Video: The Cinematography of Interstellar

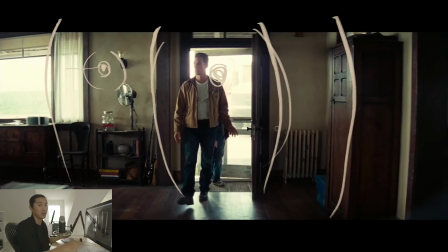(20:28)
If you shot this exact scene with a Master Prime 21, would feel very different, very, very different.
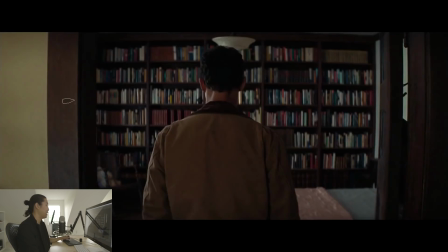(20:33)
But they chose that for this feeling that it gives. And then it's the same thing here. We see this lens a lot. Look at this should be straight, but because of the distortion of the lens, the way that the light's coming through it, it is distorted, spherical, you know, kind of like the black hole.
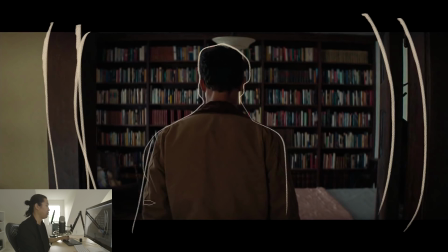(20:47)
Very shallow depth of field with our buddy in the center here, kind of like the black hole. He's in the center and everything's like curving around it. And it gives this, again, like this kind of like ethereal feeling to everything. And that's what anamorphic kind of does.
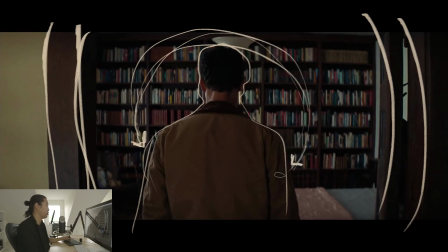(21:03)
I think the extreme shallow depth of field and some of the distortion, it has a characteristic that we're a little bit programmed to understand as cinematic, but they're using it here really well.
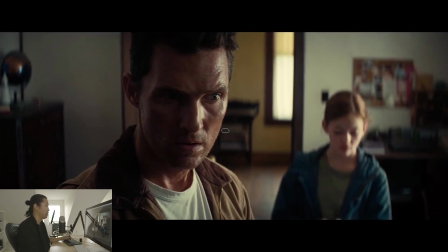(21:11)
This is anamorphic. This is probably more like a 30, 35 or 40 or 50 anamorphic lens. So way less distortion, you know, this is straight. I mean, this stuff, even this straight line here, but it allows us to get a close-up on him. And this is where he first is in that room.
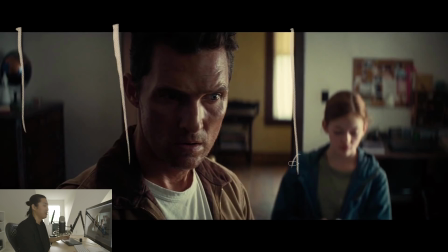(21:29)
And now that we know, looking back at this, if you've seen the movie, that he's in the Tesseract kind of like trying to talk to himself, trying to communicate. And then we kind of get this very bright eye here. And I think when you see eyes in this movie and they really light them up, that there's a reason for that.
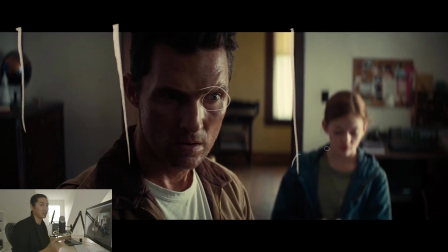(21:46)
They light the eyes very specifically. A lot of the scenes, the eyes are very dark, and we'll look at that as well.
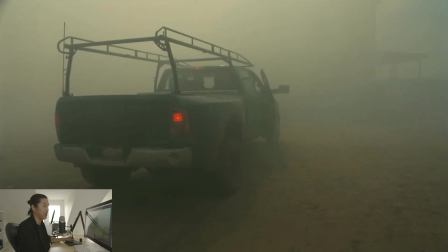(21:51)
So that is Act 1, and that is the intro. After Act 3 of 6, we're going to take a little break, and I'm going to show you some fun stuff that has to do with this movie and how you would go approach shooting some of it. So here we are, and we've met our characters, but now we're seeing like the stakes here.
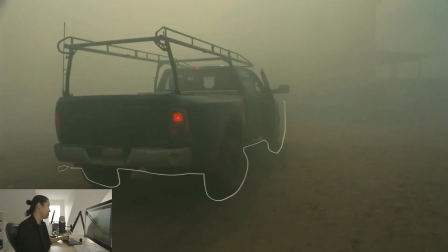(22:10)
There's these sandstorms, and they come and they're making people sick. They're killing crops. People have to go hide. The earth is just dying, just not great.
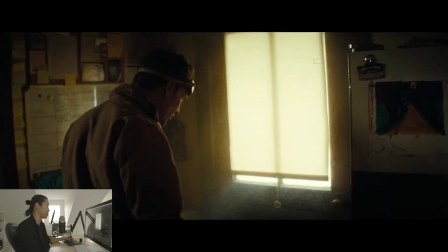(22:21)
That's what's being set up. It turns into like a horror movie. I mean, look at this scene. Very dark.
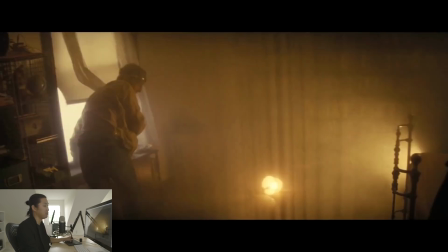(22:26)
This yellow light coming through here is very interesting to me. She forgets to close her window, and this practical gets knocked over. I guess they left the lights on too. But we see here with the sand that there's this gravitational anomaly.
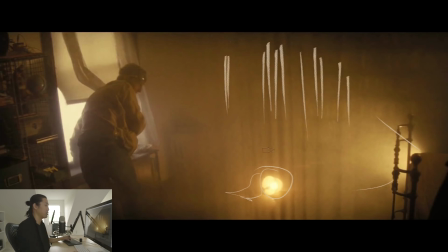(22:41)
It's like, why isn't the sand just falling down straight? Why is gravity not affecting it in certain parts and it is in others? Is foreshadowing to, of course, the fact that that's actually him talking to him from the future, essentially.
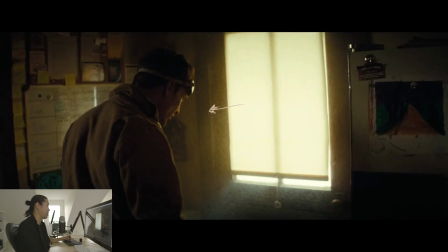(23:00)
But really cool. I mean, they really set this up as kind of like, this feels, a lot of this movie feels very influenced by Spielberg to me, like the way that light is used, and we'll talk about that in a second when I get to that shot, and the way that it feels like Poltergeist, this scene. It's like, this is the TV with the ghost coming out of it.
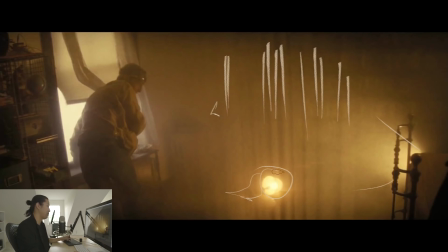(23:19)
And this too, with the atmospherics and the practical, it's very like, feels like Poltergeist actually to me. Very warm too, very interesting. I think I don't think there's like, there's a fly in here. Boom, got it. I don't think there's like a ton of like stuff to read into that, so we'll keep moving here.
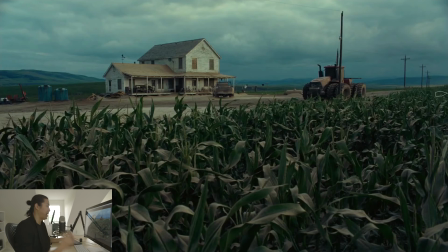(23:37)
To me, what this reminds me of, and this is looking back at it, and not that everyone goes back and watches movies multiple times, so I think Chris Nolan kind of expects that, is that this grass here, it feels like kind of like the tidal wave on that planet, and I feel like the grass or the corn is kind of like starting to like overtake the rest of the world. This is nature coming back and being like,
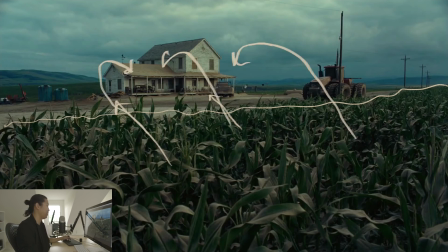(23:57)
I am going to take this all back here. And like, if you've played like The Last of Us and like some of those like apocalyptic movies, games and movies, you'll see that like, you know, the earth will just start to take back man-made structures.
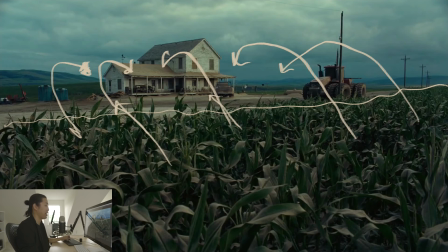(24:11)
And I feel like in this frame here, we kind of see that the grass is kind of like, the earth is kind of fighting back. It's kind of just like, we don't want you here. Because they talk about, what is it, the blight or something like that? There's this new thing on earth that consumes nitrogen instead of oxygen, and it's like basically taking over.
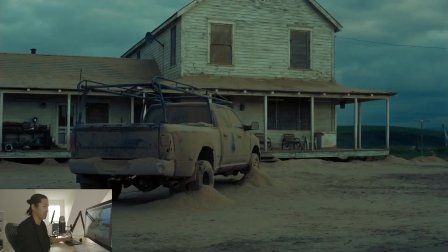(24:29)
Kind of reminds me of The Happening with M. Night Shyamalan. Actually, this movie really feels like M. Night Shyamalan to me.
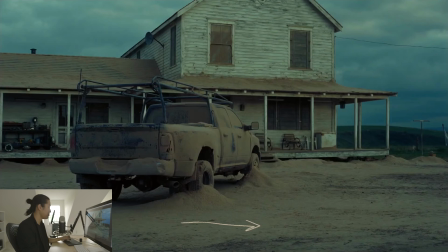(24:35)
Here's a beautiful frame, little dolly shot going this way, just showing the aftermath of, you know, how wrecked this car is. That would destroy the inners of cars to have sand like that over and over again on it. The house is pretty beat up. it just shows the aftermath of what's happening and how like this kind of dirt would kill organics under it.
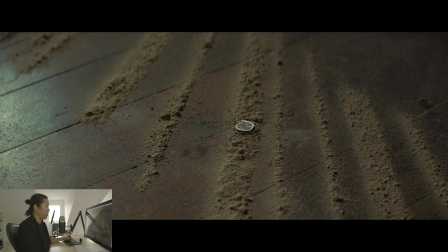(24:56)
This is also very interesting. Just I think that this coin, it just reminds me of like the infinity thing from Inception. I'm talking about? Christopher Nolan, very good with like the prop. The like these seemingly normal objects, he just gives a lot of meaning to. I think there's a lot of meaning that I'm not going to go into
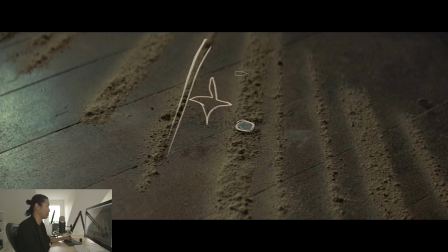(25:16)
it, but with like currency and kind of like these rows of dirt that are binary or Morse code, kind of remind me of like the crops in the field as well. I don't really have a meaning for it, but I see these like visual metaphors that I think are being dropped in our direction.
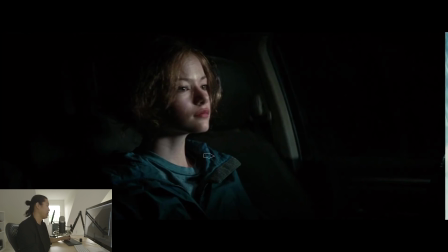(25:32)
I think this frame's a little bit off. What I wanted to show here is they go and find the coordinates to the NASA. They don't know it's NASA. They get these coordinates and they go off into the world to go find it. And what is interesting here is that she's in darkness, kind of like when they are in space.
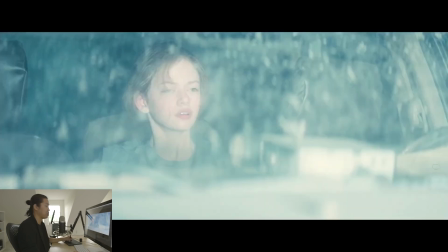(25:49)
And then what happens is like this extremely bright light comes and she screams. They're like, "Stay calm," and she's like, "Ah!" And like it's a funny scene, but look at this, is so cool. Like anamorphic lenses with the dirt on the windshield go oval, beautiful.
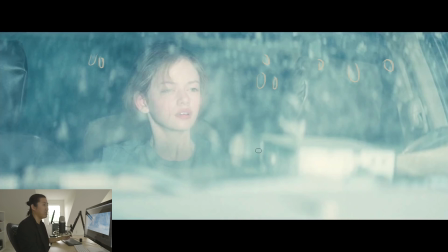(26:04)
That light is what we need to see, but too much light is blinding, which is an interesting thing that I think is played within this movie. And it also feels very Spielberg to me to have like the spotlight come on and hit someone and kind of like blind you. It's disorienting, but like, you need it. Like darkness is terrifying because you can't see anything.
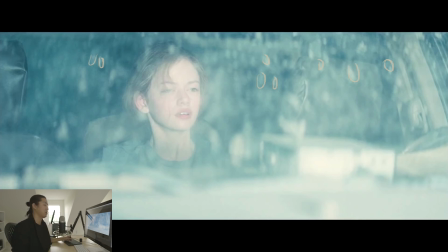(26:24)
But at the same time, if you have too much light, you can't see anything. And I think that's interesting, and that's being played with a lot in this movie.
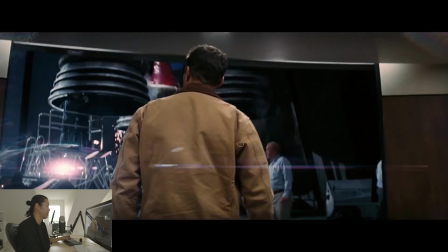(26:32)
An interesting, I don't know what to call it. So here is the first time that they go and see the spaceship.
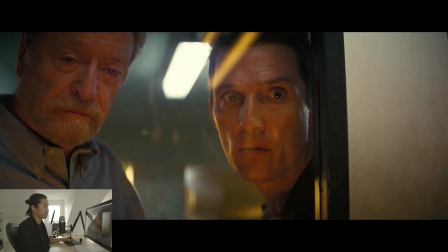(26:38)
I just thought that this is a cool flare. That's about it. And here's where he's explaining that, the corn will die. And we see this kind of orange menacing light, same as this scene. This is the not good orange light or yellow light.
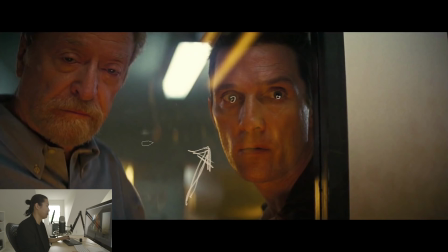(26:55)
That's what's happening here. Kind of like the low eye light here being uplit. It's not good stuff happening here.
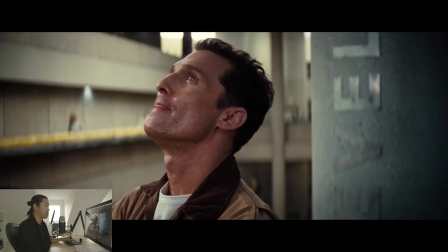(27:00)
Same thing here. Not good stuff. The Earth's being bad. This is where he tells him, he's like, you need to go into space to save your family. And although like what he's saying, he's like, I've got a family, I can't go do that.
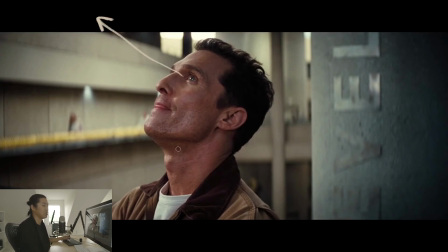(27:16)
You see him looking into space the entire time. He's like, I can't go. He's like, I couldn't do that. I have a family. Like, the whole time he's saying that, his body is like, yep, yeah, I want to go to space. And I think that was interesting here.
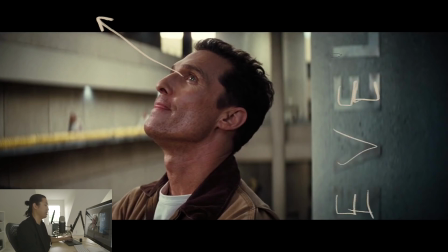(27:30)
It also says, evil in the frame, and I think this says level or something like that, like level 2. I thought that's interesting, and I thought this body language was really cool.
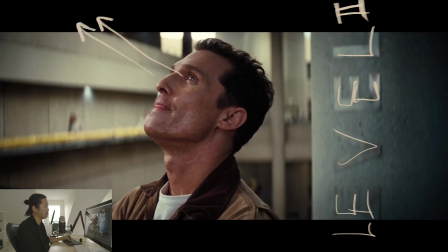(27:44)
And how much of this is Christopher Nolan and how much is McConaughey? They said that he brought a lot of interesting things to the character, and I think that's what good actors are there to do.
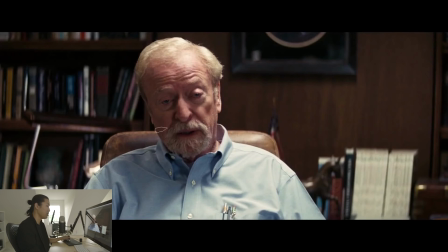(27:54)
I thought that was really good blocking, really cool. Here's where he's explaining to him about the formula, about gravity, about how he can turn that whole building into a satellite, shoot it up into the sky.
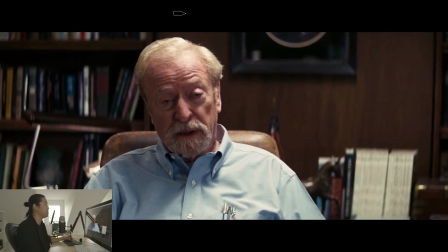(28:07)
They just need to know something about something, blah, blah, blah, and he's going to figure it out. But we do see a little bit, in my opinion, a little bit of foreshadowing light here. Very from the top, very hard, not super flattering light. I think that sort of subtly shows a little bit of the dishonesty in this character here.
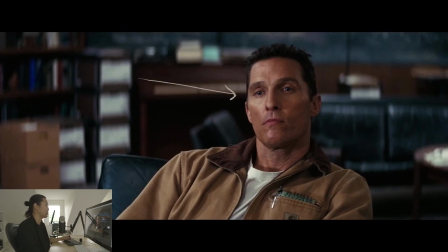(28:28)
Versus Matthew McConaughey's got the nice hero highlights, overall a soft side light, whereas like he could have had the top light too, but he doesn't. He does.
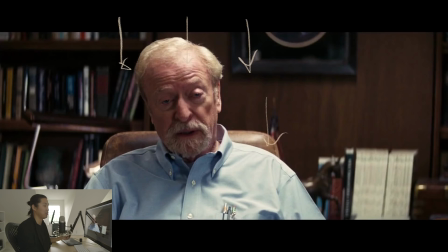(28:37)
So kind of subtly, it just gives you like this feeling with this guy. It's kind of like, you don't look that good. I like what you're saying.